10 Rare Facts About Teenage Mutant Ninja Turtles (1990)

I actually remember Bobby talking about that in an interview I had with him here on the channel a while back.
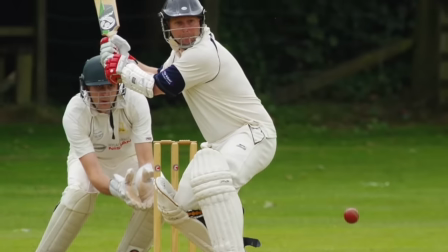251s
Anyway, Steve explains how he took Bobby to a cricket game and that inspired the cricket line for Casey Jones in the film,
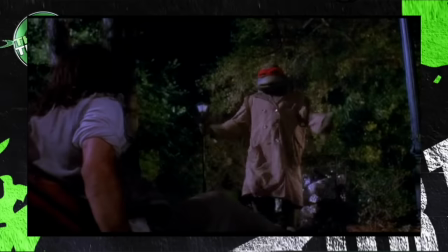257s
which is actually a pretty epic line from the movie that everybody remembers, especially when Raph starts going off about the game.
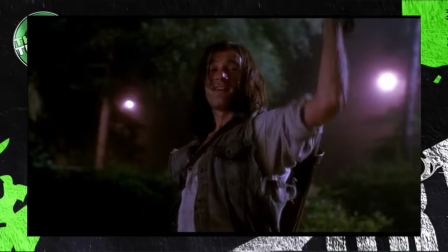263s
Anyway, it's pretty cool to hear the origin of where this came from.
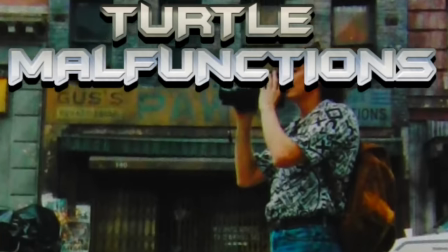266s
So as we mentioned earlier, a lot of the movie was made in North Carolina and was actually filmed nearby a local military airport.
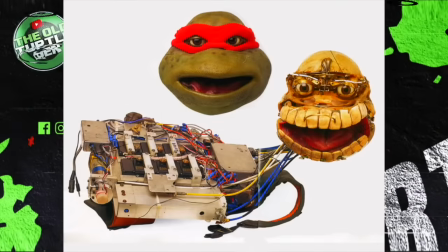273s
Now, the turtles' faces, which were controlled by puppeteers through radio signals, would apparently get scrambled by the airplanes that were landing nearby,
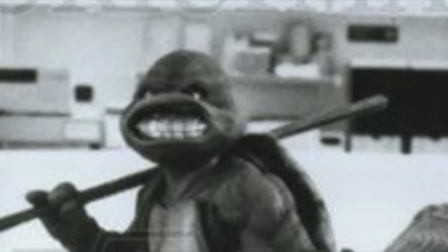282s
and this would cause the turtle faces to go haywire, going into involuntary spasms.
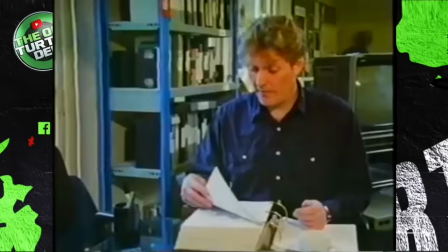287s
I can only imagine what this could have looked like. It sounds hilarious. But as a filmmaker, it was probably incredibly frustrating.
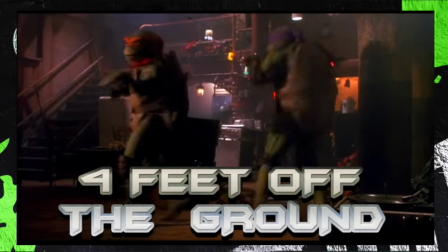294s
Another thing you learn from the commentary is that the turtles' den where they lived was built 4 feet off the ground.
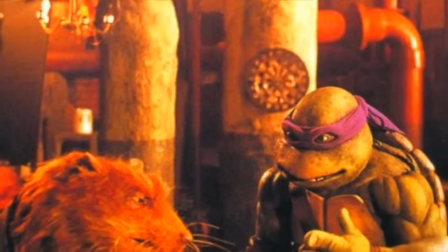300s
You'd never know by just looking at the movie. Anyways, this was so they could have the puppeteers under the floor at all times, particularly for Splinter,
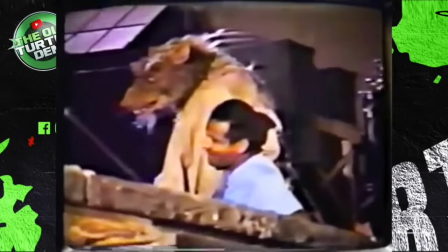307s
who was puppeteered a little bit in a more traditional way, with a hand controlling what the character did,
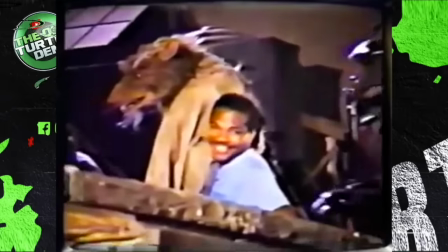313s
instead of an actual full body inside of the suit. But this 4 foot clearance above the ground was also good for the turtles.
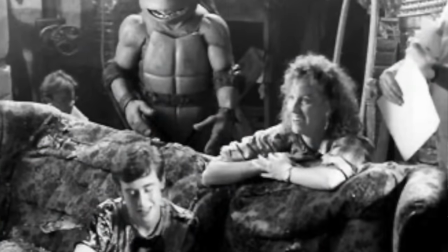319s
For any time they needed cables attached to them, they would run these underneath the floor and hook them up to the turtles,
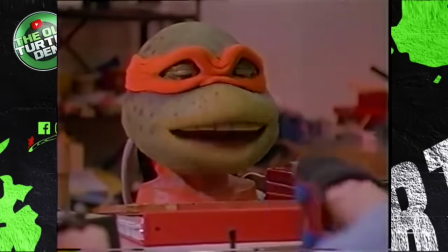325s
I can assume for maybe more accurate movement when compared to the radio signal technique.
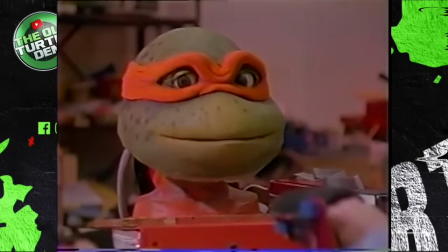329s
Apparently this was also done for April's apartment.
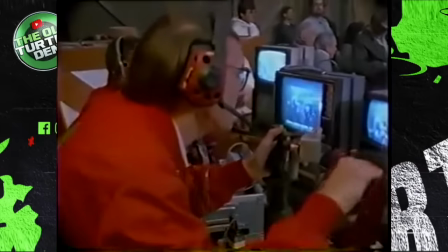332s
The puppeteers down there would be looking at monitors to be able to see what was going on through a camera, but they could not actually see what was physically happening above them.
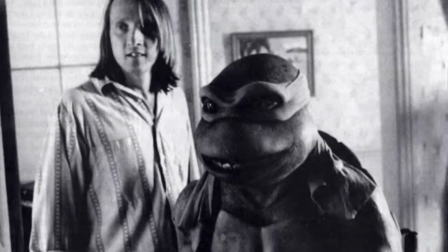340s
Everyone had to coordinate through the screens. It's very interesting hearing him talk about how they made these custom sewers for the turtles.
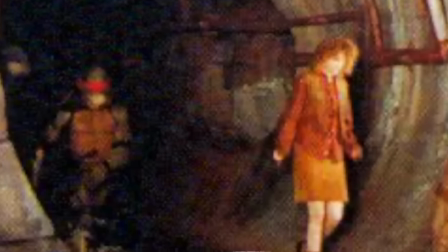348s
He explains how they had to get the look right, and how everything had to be wet, and adding details like tide marks on the wall, giving it real texture.
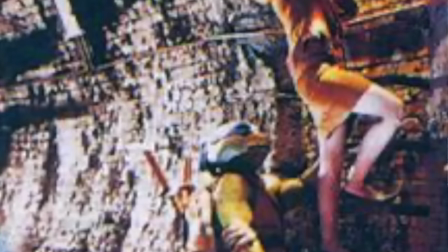355s
Apparently, it was a really extensive build, and a lot went into it. He describes it as probably their most comprehensive set of the film.
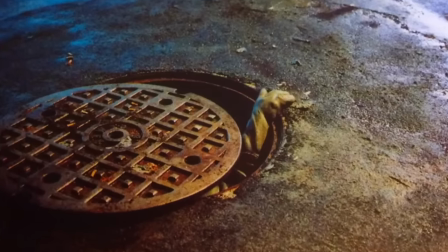363s
The manhole covers that are on the street level when the turtles go up to the surface had to be custom made on the set of where they filmed.
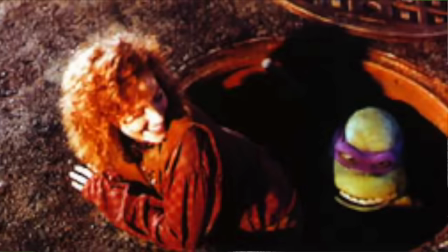370s
The turtles were too big to fit through a regular manhole cover, so they dug underneath the set.
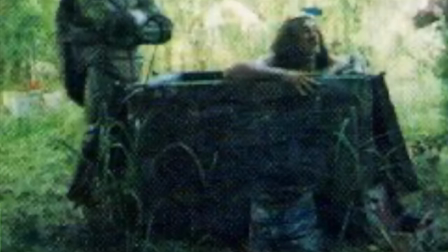375s
But in Wilmington, North Carolina, apparently there's a lot of water underneath the ground if you dig down deep enough.
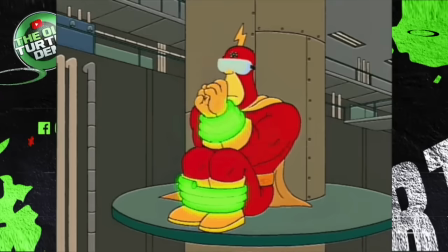381s
So as they dug, they found water and it ended up flooding.
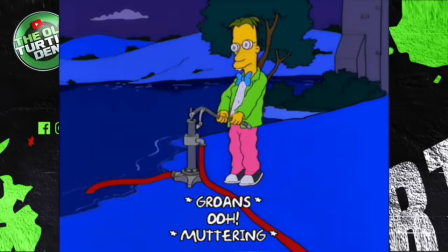384s
So to have the turtles use it the way they wanted, they would have to pump it out to have enough space for the turtles to go down there and show them coming up.
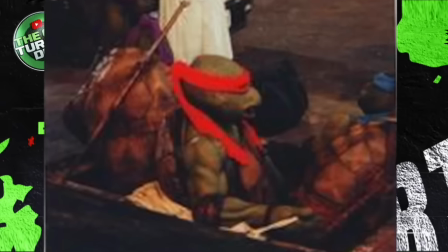392s
I have heard stories in different interviews of cast and crew of this film talking about how this created a big bug problem.
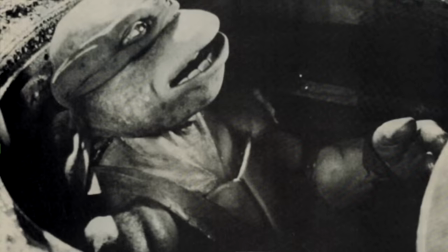398s
Mosquitoes or something, if I'm remembering correctly. But yeah, pretty interesting.
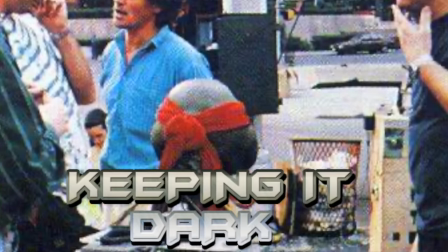403s
Another thing that stood out to me from the commentary is when he talks about how they would watch dailies, parts of the film that they had already recorded that they just reviewed, and that Baron,
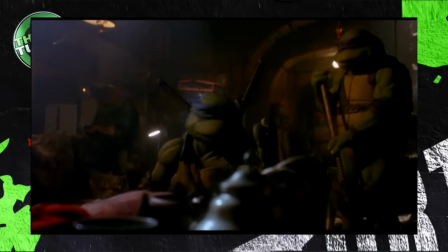412s
the director, really enjoyed the level of lighting and the darkness of the aesthetics,
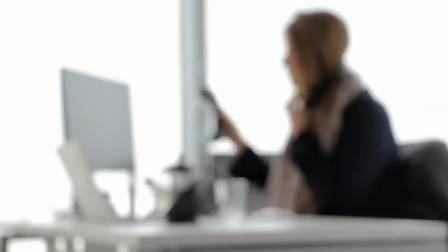416s
but that they got a lot of notes from the studio who were frightened that they were making it too dark,
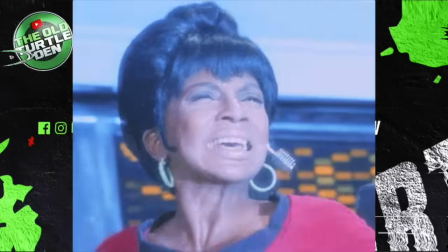421s
that kids wanted it bright and colorful. Boy, were they wrong. At least in my opinion. As a kid, I loved the dark and gritty aesthetics of the film.
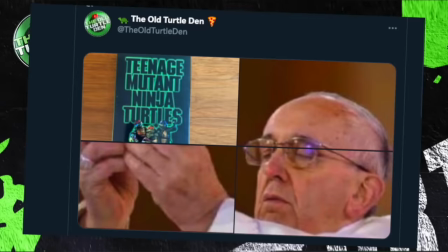428s
Again, it's just my opinion, but I believe it's one of the elements that makes that first movie stand out from all the others, and why it's so beloved.
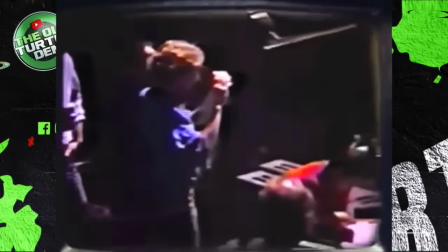435s
Anyways, at one point the director, Baron, caught someone talking to the director of photography or the cinematographer,
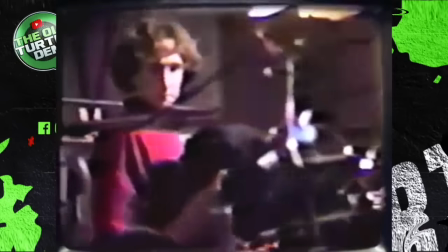441s
saying it's gotta be lighter, it's gotta be brighter, you gotta brighten it up.
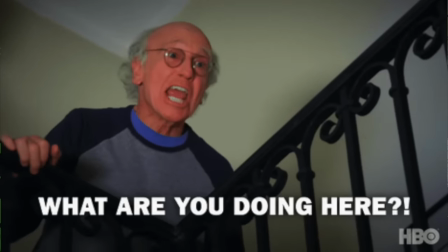445s
But that Baron seriously fought that he believed kids could appreciate something that was not just bright and colorful,
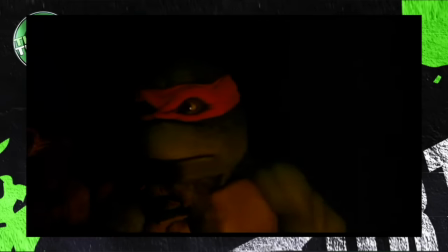451s
and that he felt also that if there was one story that they were trying to get across was that these turtles came from the sewers,
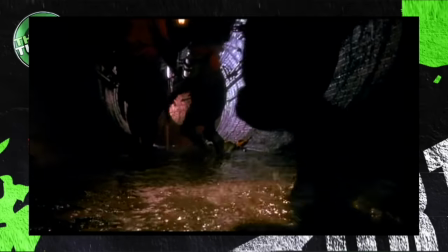457s
and that's where it's all dark, and that's how they would grow up, coming out at night, and things of that nature.
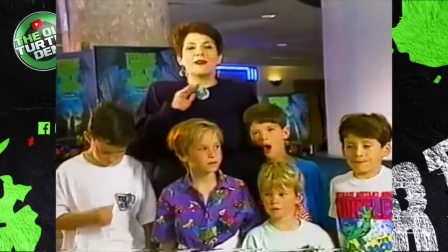462s
I honestly love that he fought for this. It's one of the most important decisions, I believe, that made this movie the smash hit that it became.
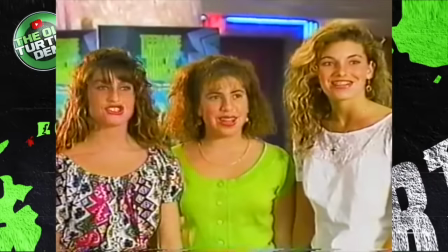468s It was great!